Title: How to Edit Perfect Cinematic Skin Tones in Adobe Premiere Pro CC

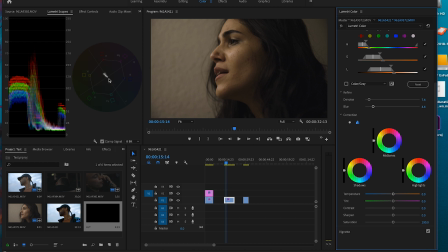[8:18]
So let's go ahead and punch over here. Some magentas in there. Something like that.
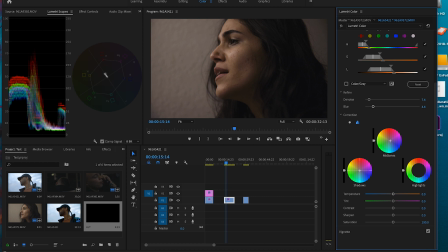[8:40]
Shadows, I'm gonna cool these down because we were in a very warmly lit spot. Just way too warm. Cool those down a little bit. Highlights, again, you wanna mirror what's you had in the lighting scenario,
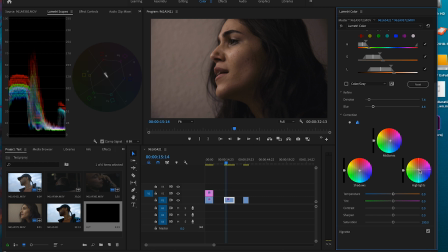[8:58]
so these are gonna be more towards the yellow white line. All right, so we're looking pretty decent here. Let's go ahead and adjust the tint. As you can see here, again, you can see how it changes and alters it. Trying to get more along that line.
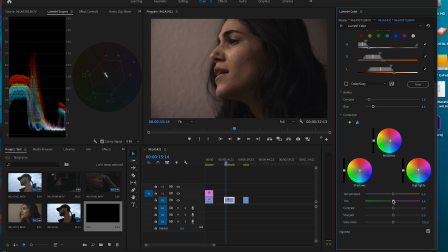Something there.
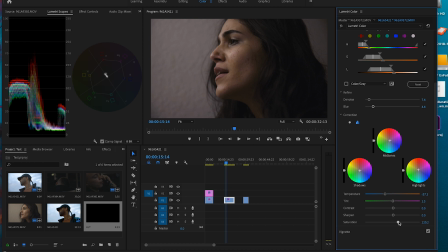Saturation.
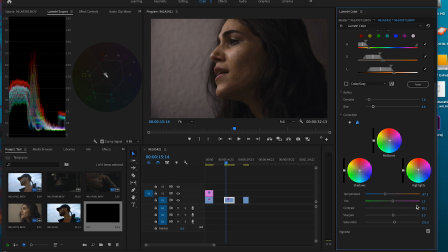[9:52]
The contrast. And then I'm gonna go ahead and correct the overall piece. But beforehand, as you can see, way better for the skin tones. But I'm gonna go ahead and adjust this overall just a little more.
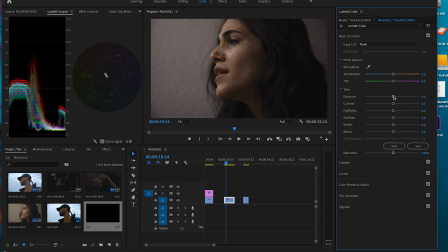Okay, and
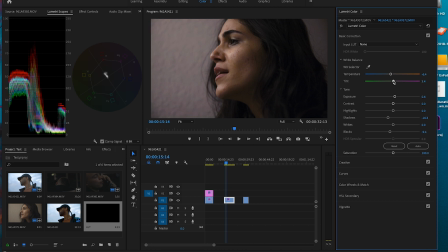[10:25]
again, I'm going to give this a overall LUT and finish.
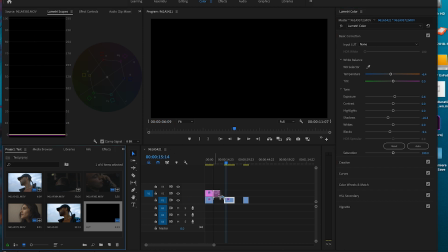[10:36]
Let's go with
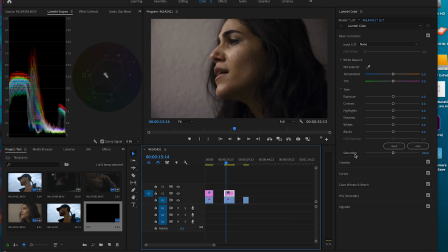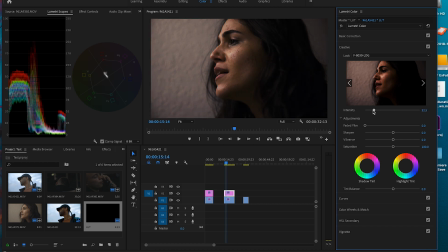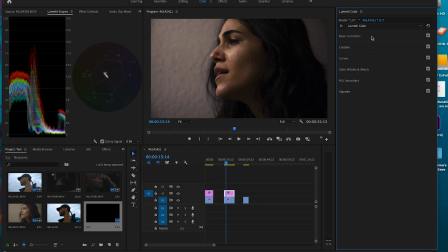[11:11]
and then just because this is a film piece and I want it to have more of a, you know, grungy, edgy look, I am going to not go for perfect skin tones. I would do something more like this.
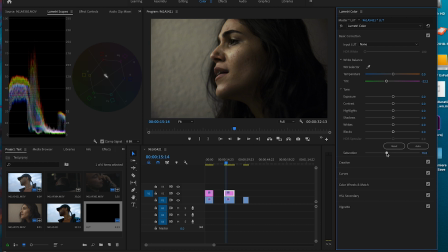[11:24]
I would desaturate it, take the blacks down, take the shadows down, probably these highlights as well. Then I'd go in here and I'd definitely bring some vignette going on.
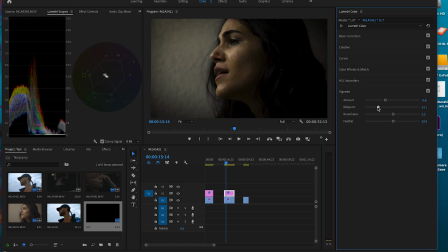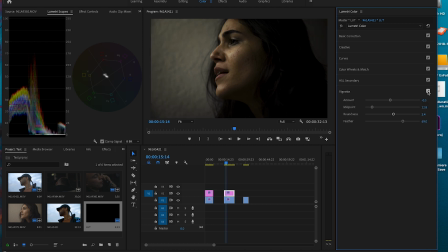[11:53]
Something like that. So you can see how big of a difference that does in making it so much more edgy and grungy. But so, you know, just a nice cleaner look here. But again, this is really what I would go for
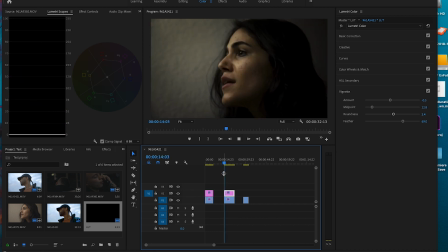[12:10]
in kind of editing up and trying to get that really grungy, edgy look that I'd be going for with this film here.
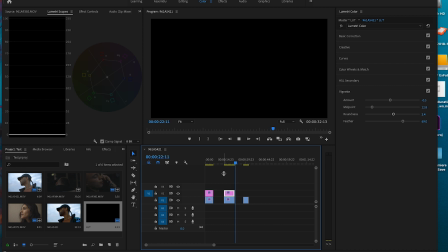[12:18]
But let's go ahead and jump to this last set of skin tones that we want to edit and correct here. All right, so this looks like a good spot for us right here.